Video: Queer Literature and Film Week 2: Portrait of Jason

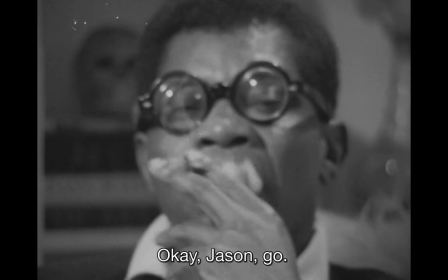2188s Sound rolling. Camera rolling. Okay, Jason, go. My name is Jason Holiday.
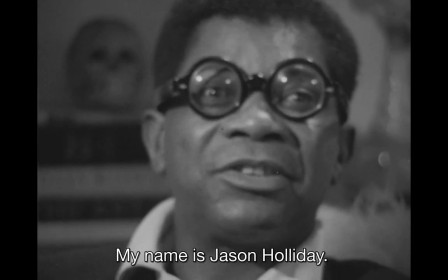2197s My name is Jason Holiday.
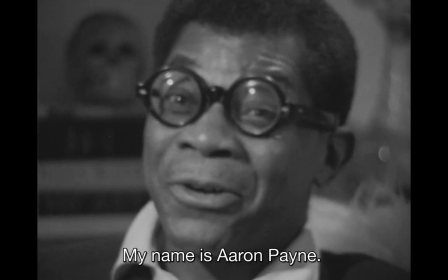2203s My name is Aaron Payne.
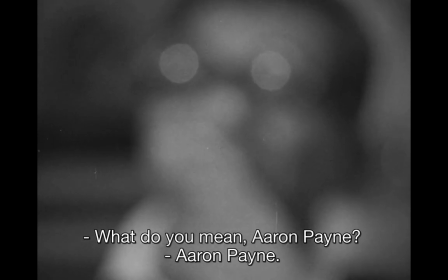2209s
What do you mean? and then again, so we start with a coming into focus as we see his face, and then Jason says his name is Jason Holiday, and he says it twice, and then he says his name is Aaron Payne,
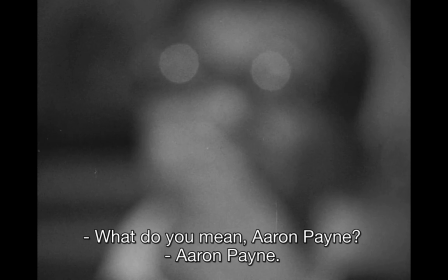2225s
and then Clarke takes the camera out of focus and proceeds to
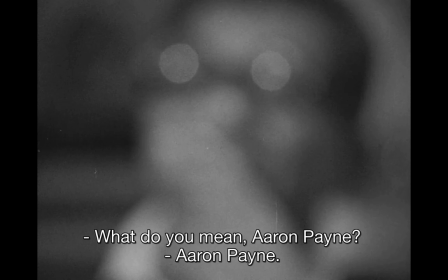2238s
film Jason talking about the process in which he was renamed, he says, by someone that he met in San Francisco, and he says San Francisco is a place to be created, and we'll talk about San Francisco next week as well,
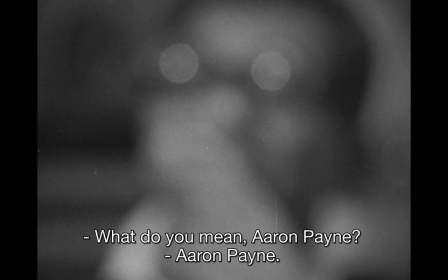2256s
and its relationship to queer history in America, or its relationship to queer history on a global scale. But this adds a kind of metaphorical visual content to the words that Holiday is saying.
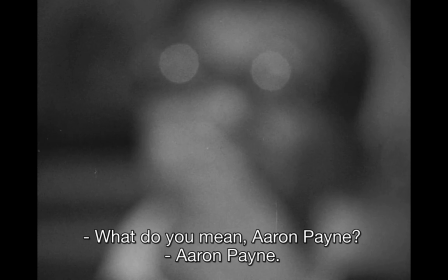2272s
It adds this sense of creation. We take something which is not clear, which is perhaps in the process of being created, and then we bring it into sharpness once, in some sense, the process of creation is finished.
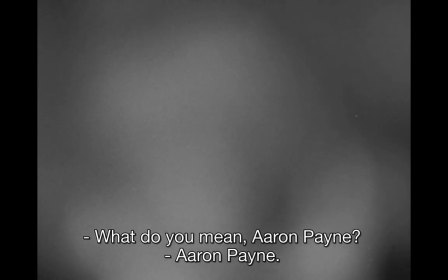2288s
So we'll just watch this bit again.
Aaron Payne. That was my given name.
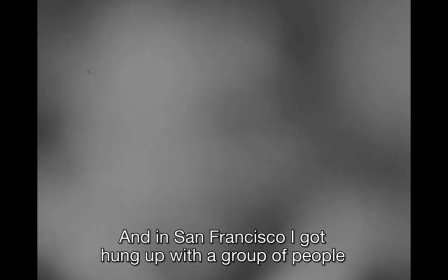2295s And in San Francisco, I got hung up with a group of people that were under the influence of Sabu.
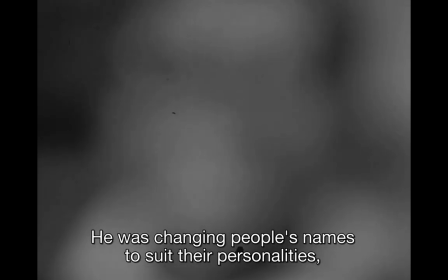2303s He was changing people's names to suit their personalities. And I changed my name.
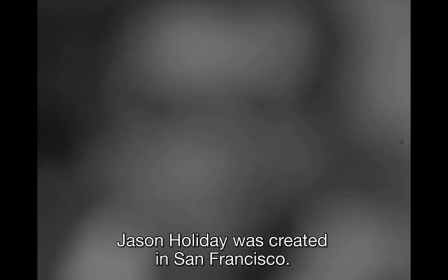2311s Jason Holiday was created in San Francisco.
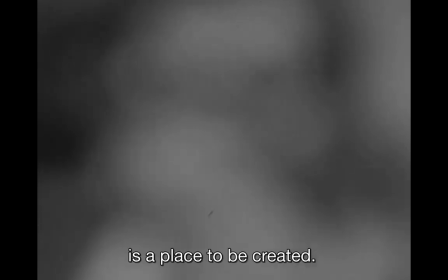2316s And San Francisco is a place to be created, believe me.
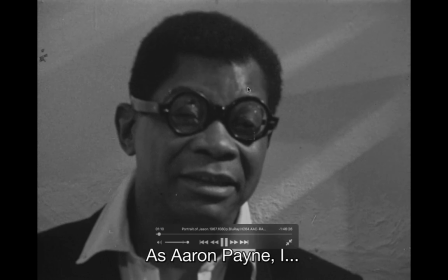2322s You like the name Aaron Payne?
As Aaron Payne, And it's also significant that we cut. So again, Clarke is creating a kind of step in the story. She's creating a kind of
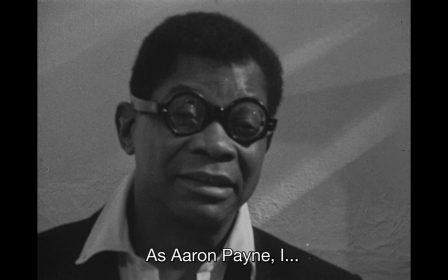2342s
break and a natural progression within the narrative that Holiday and that Jason is telling. And she's doing that with the camera, and it's adding a kind of, it's not fictional, but it's clearly the result of
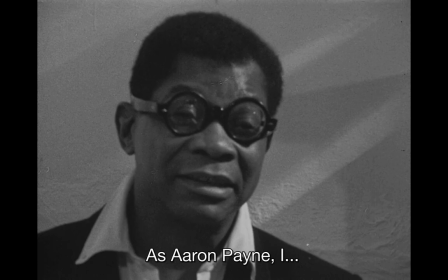2360s
directorial influence and intervention, and it's being used to add certain layers of meaning or certain metaphors to the story that Jason is saying.
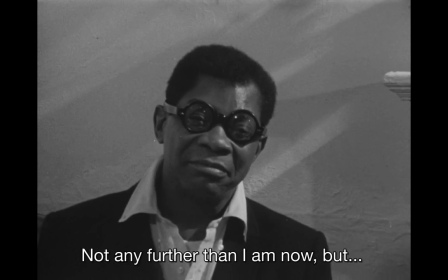2375s I was pretty far out. Not any further than I am now, but I was,
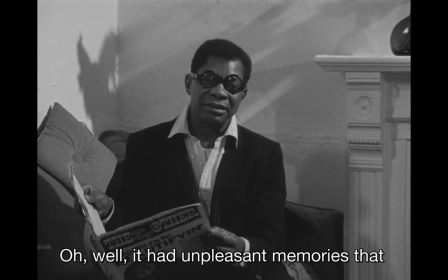2384s it had unpleasant memories that lead to this state of depression.
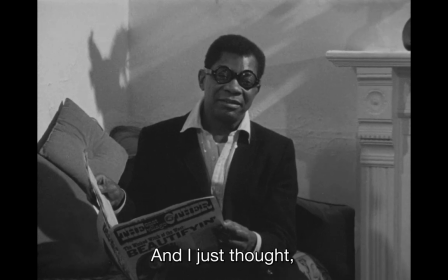2390s And I just thought being with those people in San Francisco who
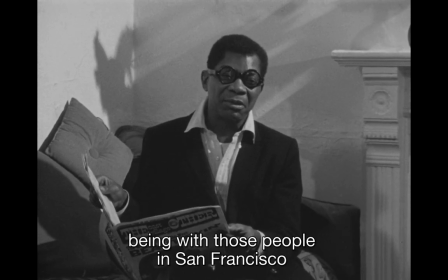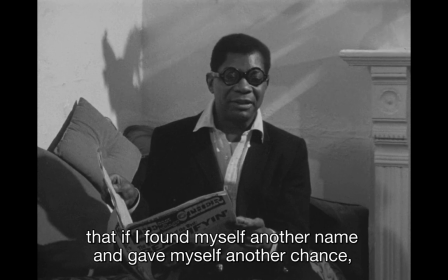2398s personalities were suiting their names, that if I found myself another name and give myself another chance,
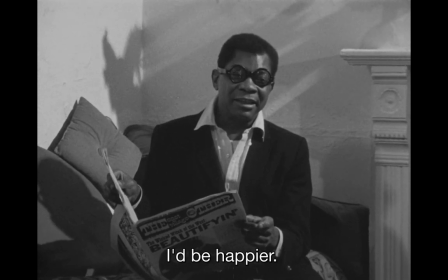2406s I'd be happier. And I dug being called Jason. And like all my hip friends and the people that I knew, I told them my name is Jason now.
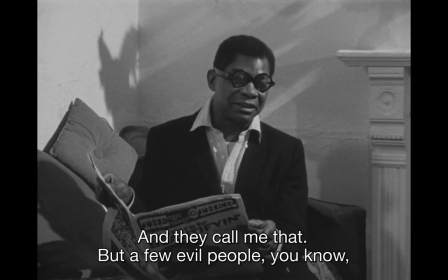2416s And they call me that. But a few evil people, you know, every now and then they'll call you Aaron. And I remember once in San Francisco, I told Miles Davis, I said, my name is Jason.
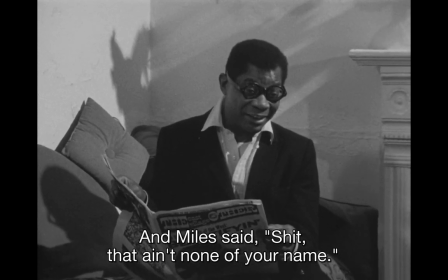2431s And Miles said, shit, that ain't none of your name. But he was hip enough to call me Jason.